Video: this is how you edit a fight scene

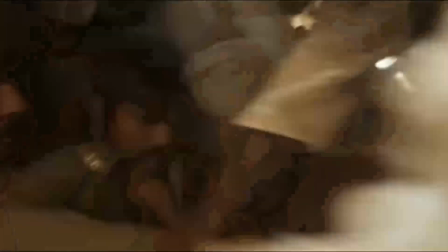[4:12]
They cause the scene to move in a way where you're not actively questioning the logistics of what's happening.
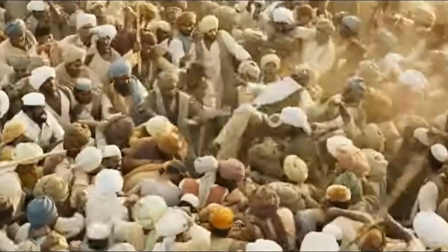[4:17]
So when we get objective shots like this, it feels fueled by something that's natural. Spatial awareness and eye tracking also play a huge role in this.
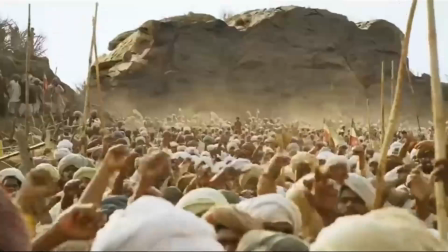[4:24]
The scene constantly uses Raju's eyes to guide cuts and geography, which helps us to better understand the character at each step of the sequence.
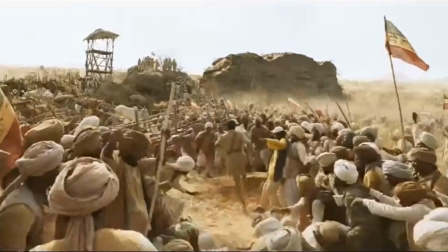[4:32]
And the spatial awareness of the scene makes each step feel all the more natural.
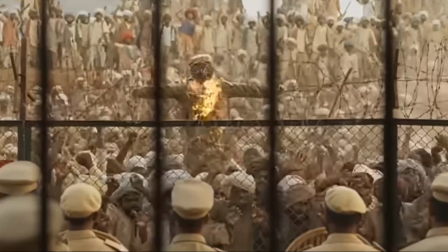[4:36]
For example, we see this right outside the fence at the start, and we see it come back later to actually impact the action.
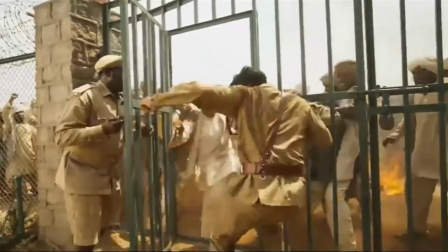[4:43]
And as the scene comes to an end, after the sheer chaos of what we just went through, we slow down completely.
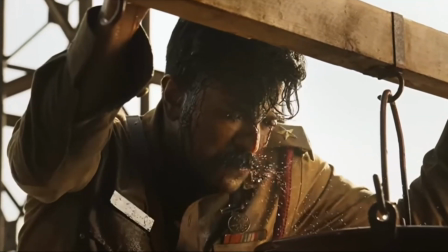[4:49]
We get a moment to breathe before coming back to this.
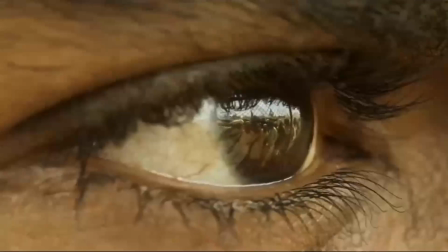[4:54]
And ultimately ending with the same shot that introduced us to the character in the first place.